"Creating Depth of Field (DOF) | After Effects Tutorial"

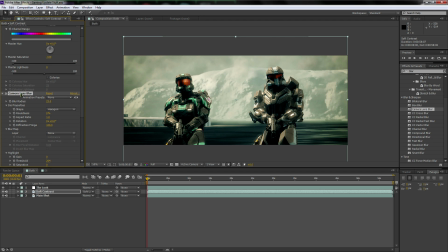748s
If you guys really want to know what settings I'm using right now, it's basically what Brandon came up with, a cool, nice soft contrast in Photoshop.
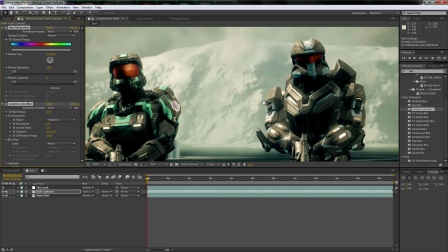756s
And so we mimicked it in here to get this kind of glowy look. And add like a brightness and contrast on it.
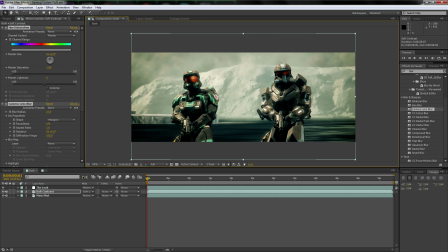762s
Looks cool. So hue and saturation. Basically, you just duplicate the main shot or whatever shot you're doing. And then you make that shot black and white. Then you add a blur. Can be any blur. We used a camera lens blur. And I might change that to a Gaussian blur. Then you add a curves adjustment.
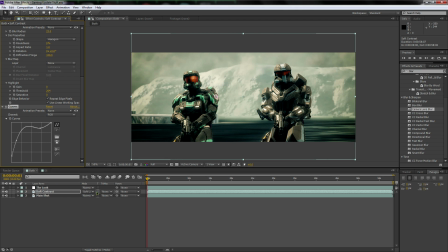780s
Brightening. We added a curves. You don't have to. Then you set it to soft light. And you lower the opacity down to 75.
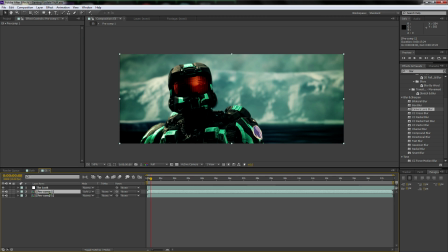788s
So if I can just show you what I'm talking about. You know what? I'll do it myself. So we'll go over to here and we'll type in, let's start with the saturation. So saturation, hue and saturation, drag her over to here, make it black and white.
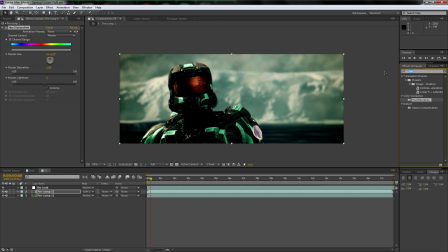806s
Then come over to here and we'll do a nice, let's do blur, but let's do Gaussian this time because I don't like how the other one turned out. Actually, let's do fast blur. Yeah, because that has repeat edge pixels.
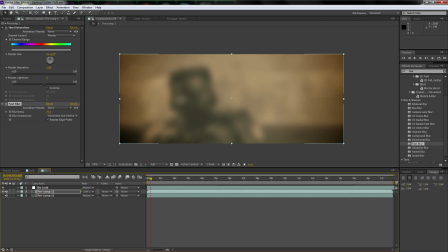826s
Turn that off.
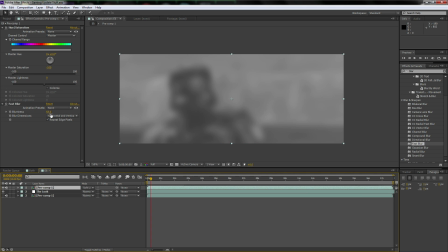830s
Awesome, and let's drag it above the look just so we can see what we're doing here. Don't need it that much. Cool. All right, so now it's set to soft light. Bring it down to here.
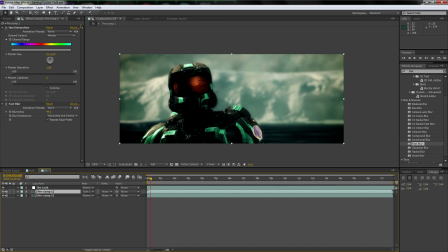843s
And then since the shot was so dark, that is why we did the brightness and contrasting.
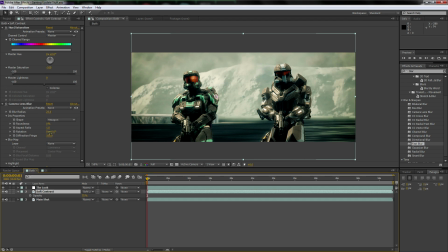850s
I'm actually just going to take that brightness and contrasting. So go over to both. And I'm going to copy this curves adjustment. And basically we just cranked up the darks and the mids and brightened up the brights.
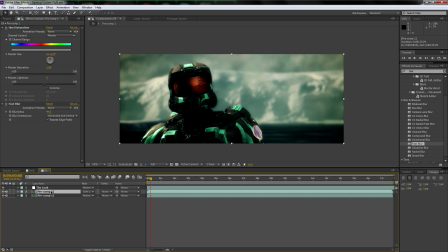862s
We just brightened the entire shot in general. So paste that on.
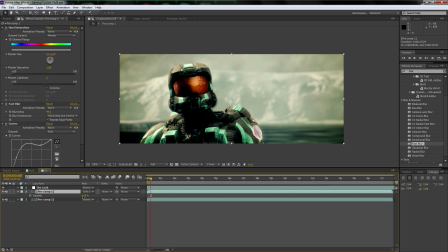866s
And now let's lower the opacity by hitting T and going down to 75%.
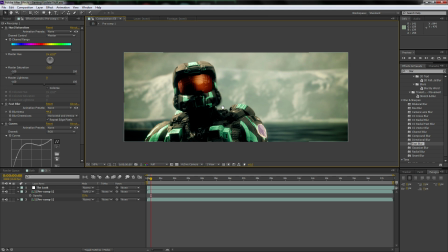872s
And voila, you have an amazing shot that looks pimp. Freaking Diddy.
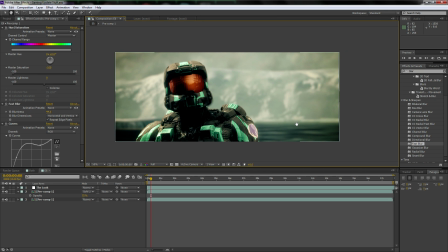878s
Look how awesome that looks. Oh my goodness. It doesn't get much better than that, guys.
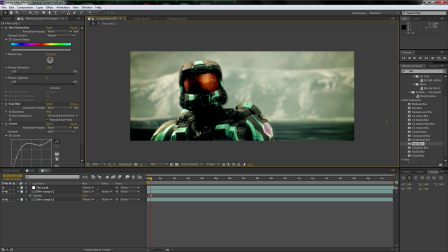883s
Hopefully you guys learned something adding depth of field and this really cool look. If you guys want to check out this gaming video and see exactly what we just created in action, just click the annotation here or in the description. It's just our gaming update. So if you guys want to check out our gaming videos, go to that channel.
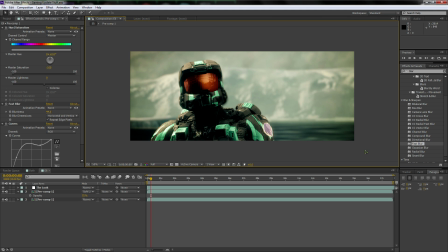900s
Don't forget to give the video a like for all our hard work. And we love you guys, and we're really trying to get back into the whole YouTube thing, because we're really putting a lot of time to the side and really focusing on our other channels now,
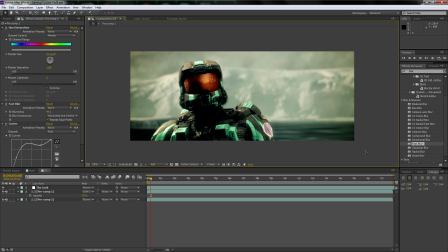914s
and this channel, keeping it updated. So hopefully you guys enjoy it. Thank you guys for watching, and I will see you guys on the next Effects Friday.
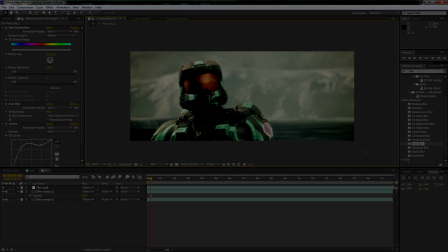923s
Peace!